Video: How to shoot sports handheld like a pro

My third point of contact is my stomach.
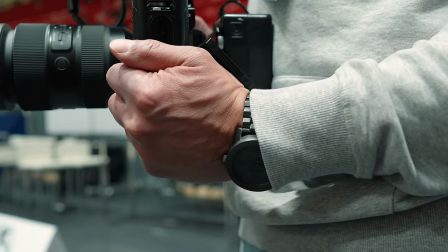4:11 Since I added a V-mount battery to my camera kit, I started using it as my third point of contact by simply resting it on my stomach.
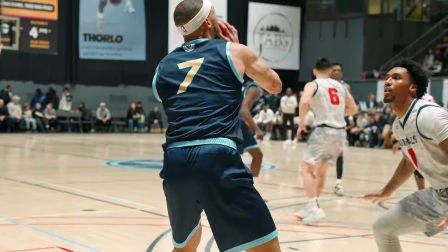4:18 Not only does it make my shots more stable, but it also makes my camera kit feel much lighter,
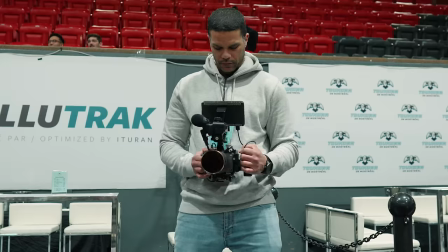4:24 and it forces me to keep my camera low, which is the ideal perspective for shooting sports.
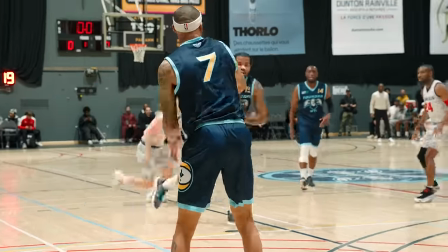4:29 Because filming from a low perspective makes the players look bigger and more dominant. If your camera kit doesn't include a V-mount battery, you can still use this technique and put the back of your camera against your stomach, but you'll definitely need a monitor on top of your camera to actually see what you're shooting.
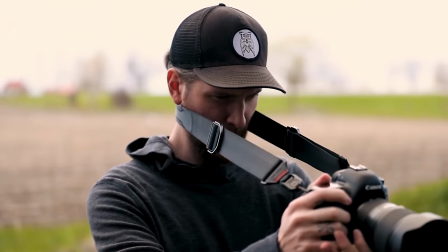4:48 Otherwise, you can always use a next strap and make your neck the third point of contact, which is a very effective method as well.
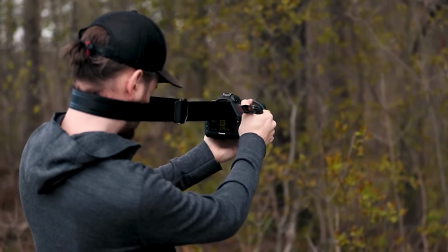4:54 By the way, I just happened to find straps annoying. Anyway, the last rule of filming handheld before I give you a couple bonus tips is to always move your body and not your limbs.
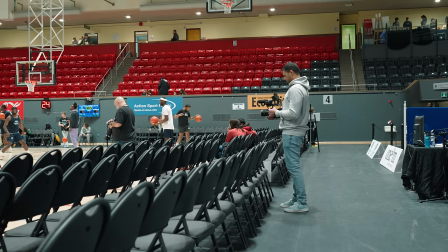5:04 When doing camera movements, most shakes come from moving your arms or your feet. So instead of doing that, what you want to do is keep your elbows tucked in,
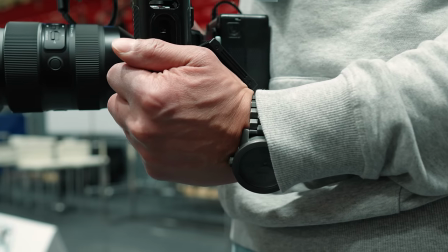5:13 keep the camera close or against your body, keep your legs wide, and make all your camera movements with your hips.
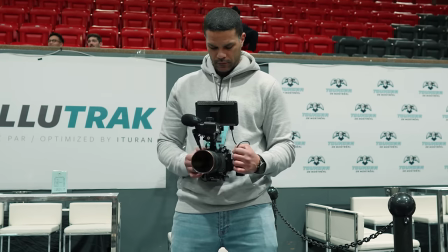5:20 Turning left and right with your hips and bending your knees slightly when need be is the best
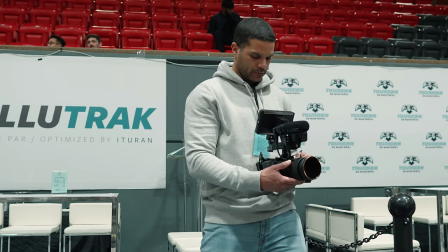5:25 and easiest way to follow the action handheld in a perfectly smooth motion.
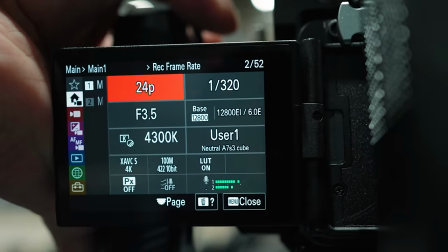5:34 A few bonus tips before I go. First, shooting at a high frame rate is always useful,
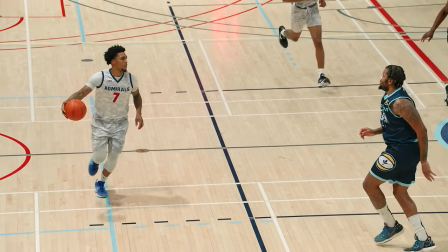5:39 because that way you can slow down your footage and post which will slow down the shakes and make them more visually pleasing.
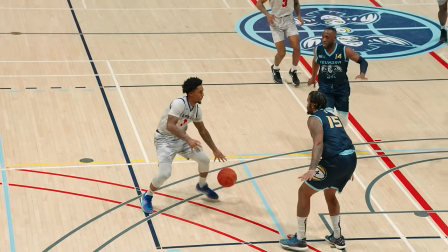5:46 Especially the small ones like the jitters if you will. And also shooting wider definitely helps.
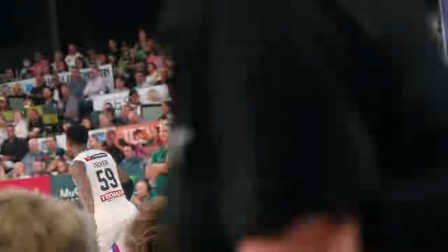5:52 I'm sure you've all been in a situation where you're trying to film with a long lens from the stands and you cannot manage to stay still for even one short second.
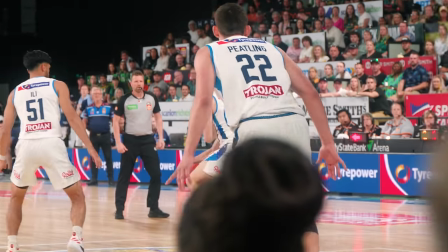6:00 That's because at a longer focal length like 200 mil for example the slightest camera movement
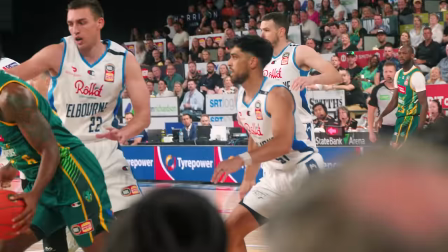6:06 is heavily exaggerated at the other end and looks like an absolute earthquake on screen.
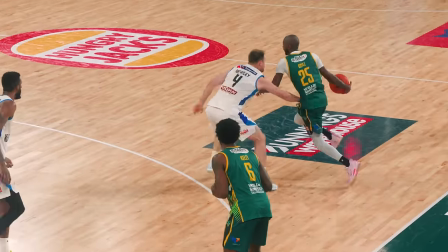6:12 But luckily the opposite is also true. The wider your frame is, the easier it is to be stable. Adding weight to your camera kit is also very helpful because a lighter camera kit will be much more affected by jitters and subtle camera movements. A heavier kit on the other hand can absorb most of these jitters and can also use gravity to its advantage when it comes to stability.
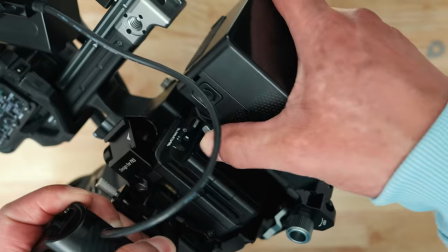6:37 So a heavier lens, a camera cage, a V-mount battery, a monitor with its own battery,
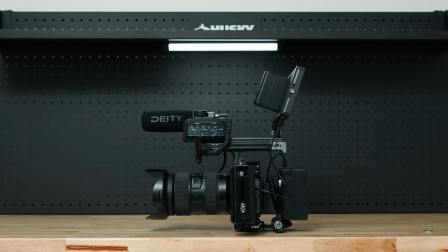6:43 these are all things that will add weight to your kit and ultimately make it more stable. And by the way, pardon me for stating the obvious, but if you have the money for it, investing in a lens and or a camera with image stabilization will obviously help you significantly.
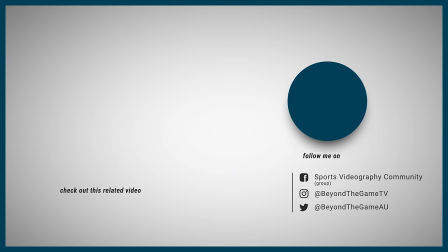7:00 On that note, make sure to practice the tips I gave you today the next time you film at a sporting event. Otherwise, if you're really in need of some external stabilization, check out the video on your screen right now to help you pick the right tool for your needs.